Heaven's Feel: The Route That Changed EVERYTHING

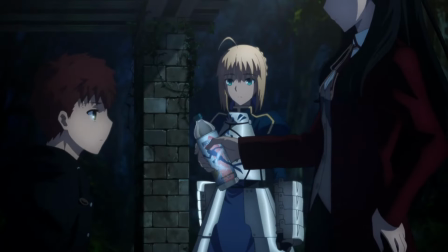(4:10)
Sudo absolutely did well-deserved justice to this third foray into Fate's Day Night's setting.
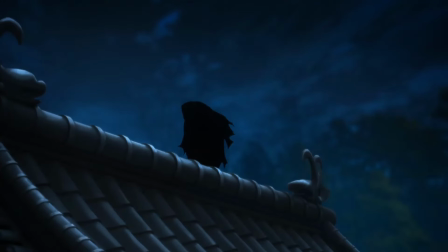(4:16)
Seeing Assassin, the true one this time,
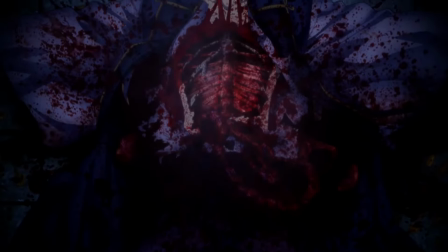(4:19)
quickly dispatch previously formidable servants like it was just another day in the business felt offensive to me at first.
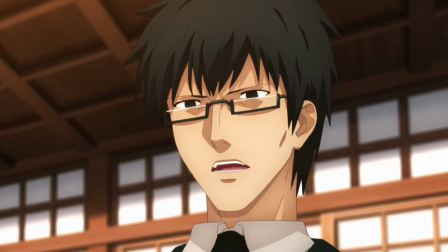(4:26)
Kojiro, Medea, and her master were now devices for shock value. And have I mentioned that Medea is underrated?
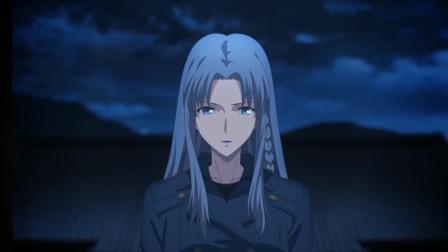(4:32)
Because she is underrated. She's precious and deserves to be happy, which is another reason why her sudden, gruesome death is such a horrifying event for me.
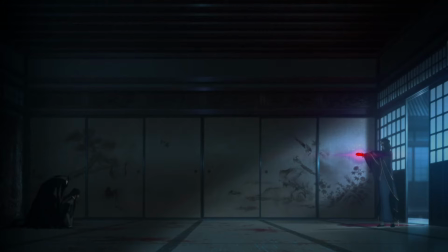(4:40)
But on the other side of the coin, I am glad to see an assassin finally be a real threat in the war.
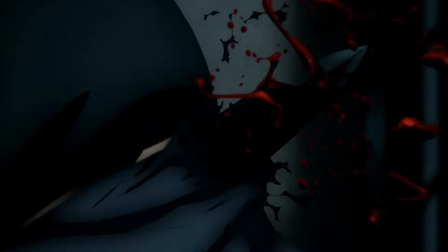(4:45)
He feels powerful, menacing, and simply like a huge deal, which assassins never were before.
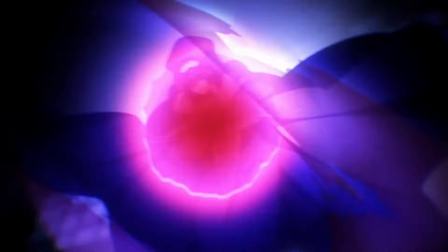(4:51)
Hassan of the Cursed Arm and his commitment to doing the dirty work is the physical embodiment of the
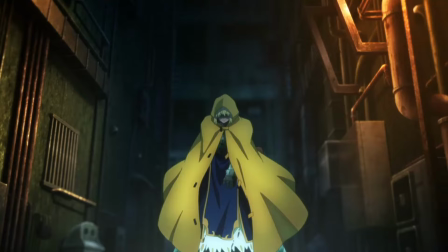(4:56)
abrupt shift in tone that Heaven's Feel represents. The brief scuffles between other servants supports that too.
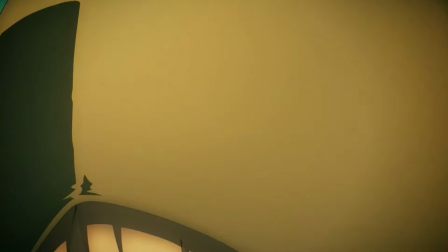(5:02)
Every fight doesn't have to be some drawn-out epic battle.
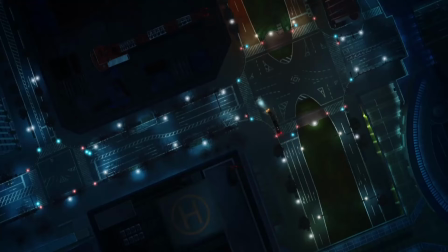(5:05)
Some clashes honestly feel like guerrilla warfare at best, but the film does ensure that we still get to see some of what the war is supposed to be.
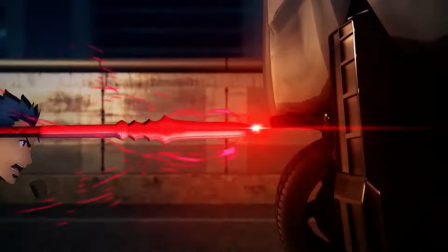(5:12)
Hassan vs. Ku, along with its exotic soundtrack, is easily the best example of that and is filled with the technical greatness fate knows.
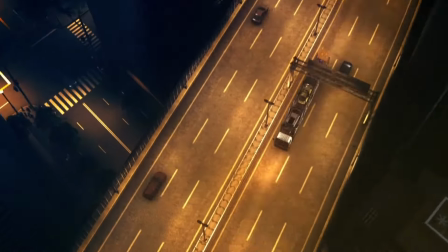(5:20)
It is one of the most well-made anime films to date, and if you've seen it, then you know it to be true.
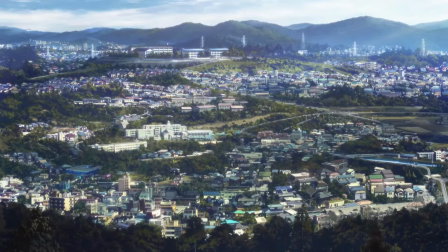(5:25)
The art is polished to such a degree that it rivals a Shinkai film. The backgrounds and landscapes have so much beautiful detail that I have never felt so immersed while watching a Fate anime.
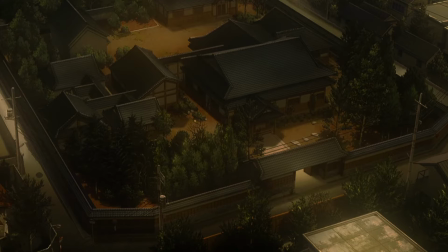(5:35)
The immersion is further reinforced by the variance in lighting that is so carefully considered for each individual frame,
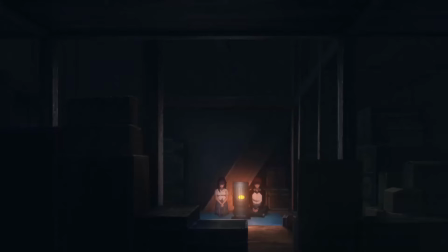(5:41)
and also by the silence that accompanies most of the scenes. Presage Flower makes heavy use of the sound design to make the immersion just...
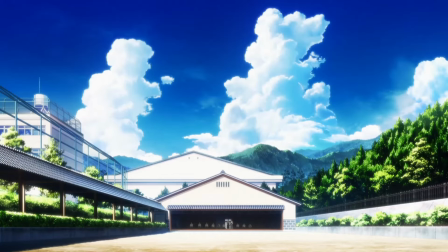(5:48)
It's fucking immersive as fuck, okay? Even down to items which most people are never going to care about,
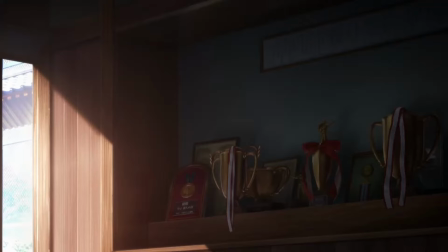(5:54)
like how the cicada noise annoyingly typical to anime has its own unique design here instead of the staff just using a stock asset.
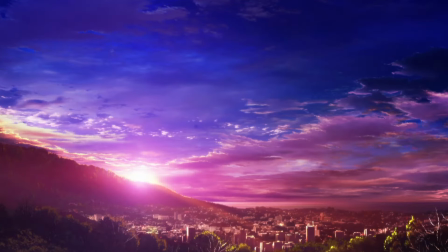(6:00)
They could have, but they didn't. And even though this is one of the most visually beautiful films I have ever seen, it is presented to us as though it's no big deal.
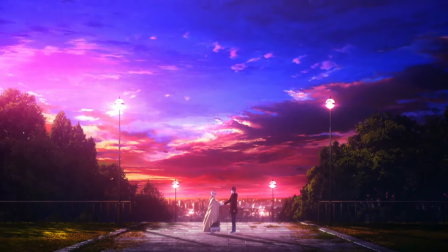(6:09)
The very intentional choice to not play music during many parts of the film lends to that.
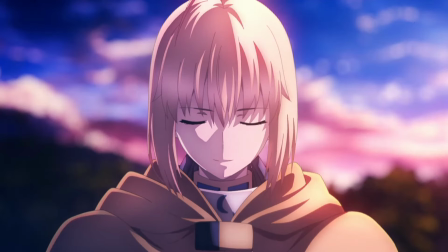(6:14)
But when there is music, it's great.
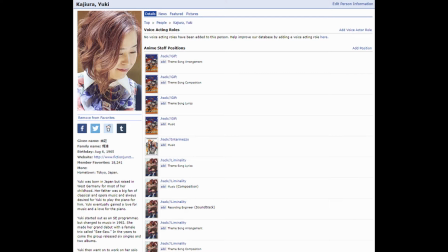(6:16)
I probably don't need to introduce Yuki Kaijira, but in case I do, she is one of the best composers in the industry and personally my favorite one.
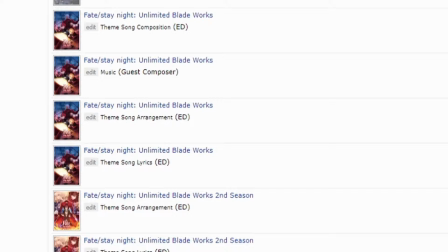(6:25)
And while the OST here isn't my favorite of hers, that award actually goes to Kara no Kyokai, it's still a perfect fit for this film.
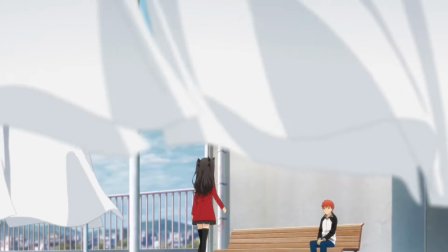(6:33)
The music's role in Presage Flower is, most often, not to be cool or grandiose.
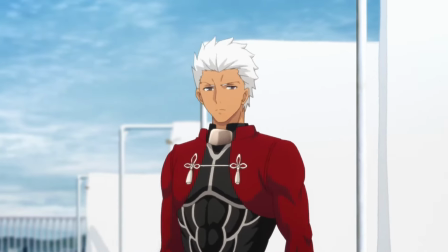(6:38)
It's to quietly support and sometimes command the tone in every scene that it's in.
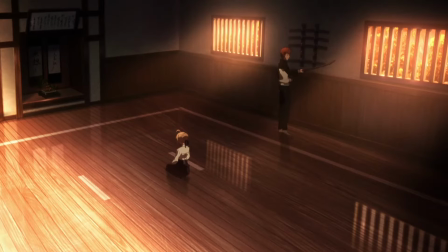(6:43)
It does what it needs to, and that leaves no apprehensions for me.
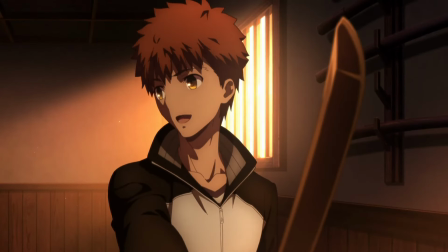(6:47)
It's about what's needed and what works when it comes to establishing tone, and I love that about it.
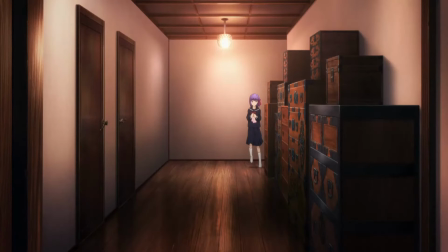(6:53)
The OST doesn't have to be flashy to be memorable. It is appropriately joyful during the lighthearted parts of life the characters look forward to each day.
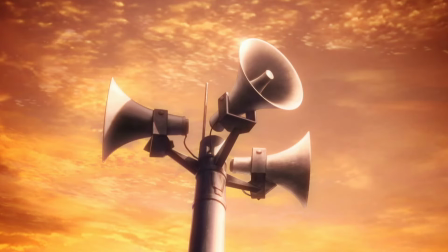(7:02)
It's ominous, dissonant when the scene being presented is to remind the audience of a fated event.
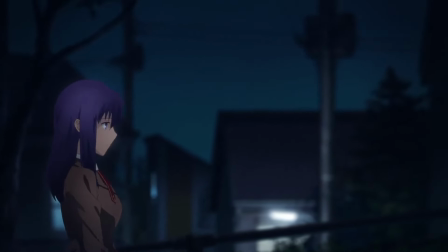(7:07)
And when that event begins, the music evokes a sense of defeat, as if trying to say, you didn't really think this wonderful, happy time would go on, did you?
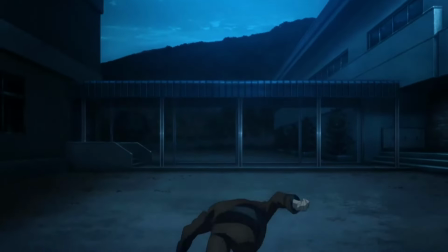(7:15)
And consequently grounds us with the true nature of this version of a story which we should all be intimate with by this point.
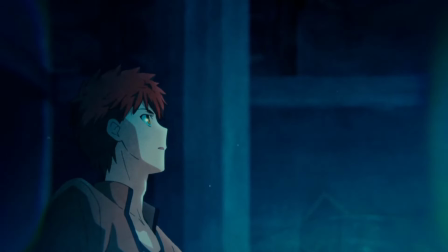(7:21)
The way the OP then plays over essentially a highlight reel of the iconic events that mark Fate's Day Night's real beginning is a touch I very much adore,
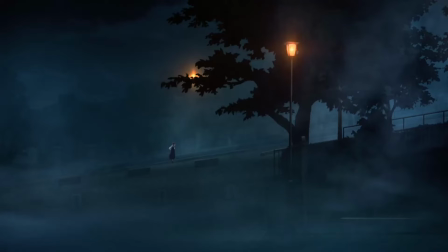(7:30)
especially when Zoken starts monologuing along with it. Whether it be the OP, ED, or the quiet instrumental OST,
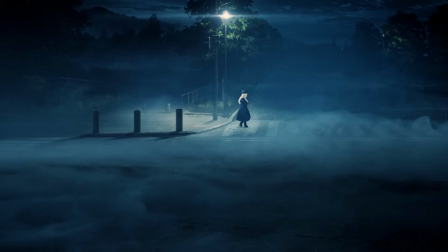(7:37)
Presage Flower's music makes for a good role model to its successors, even though they use music in considerably different ways.
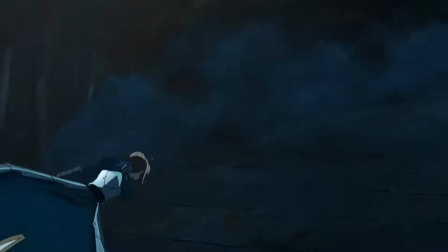(7:44)
The animation is as good as any I've come across. The quality is so evident that I'll just allow it to speak for itself.
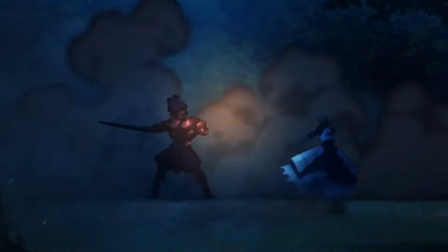(7:50)
I get the impression that Ufotable didn't just go the extra mile because they were adapting a big-budget Fate film.
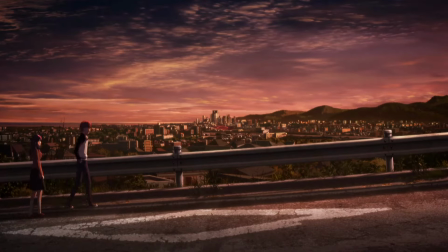(7:56)
You can see the care poured into all areas of this production by passionate artists, not by people being paid to do a job.
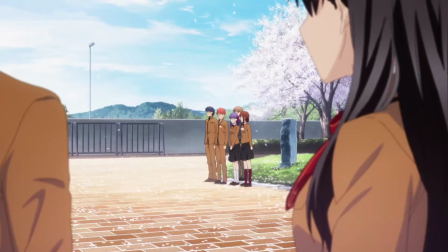(8:02)
I love the subtle callbacks to other distinct possibilities, showing us that this could all be going a completely different way.
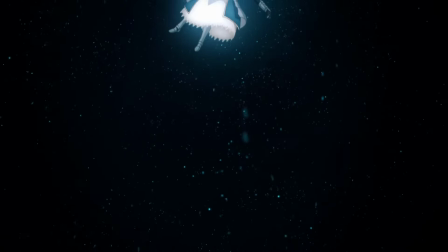(8:09)
Artoria's massive development, now being entirely absent, is something that surprised me at first, even though it isn't her route.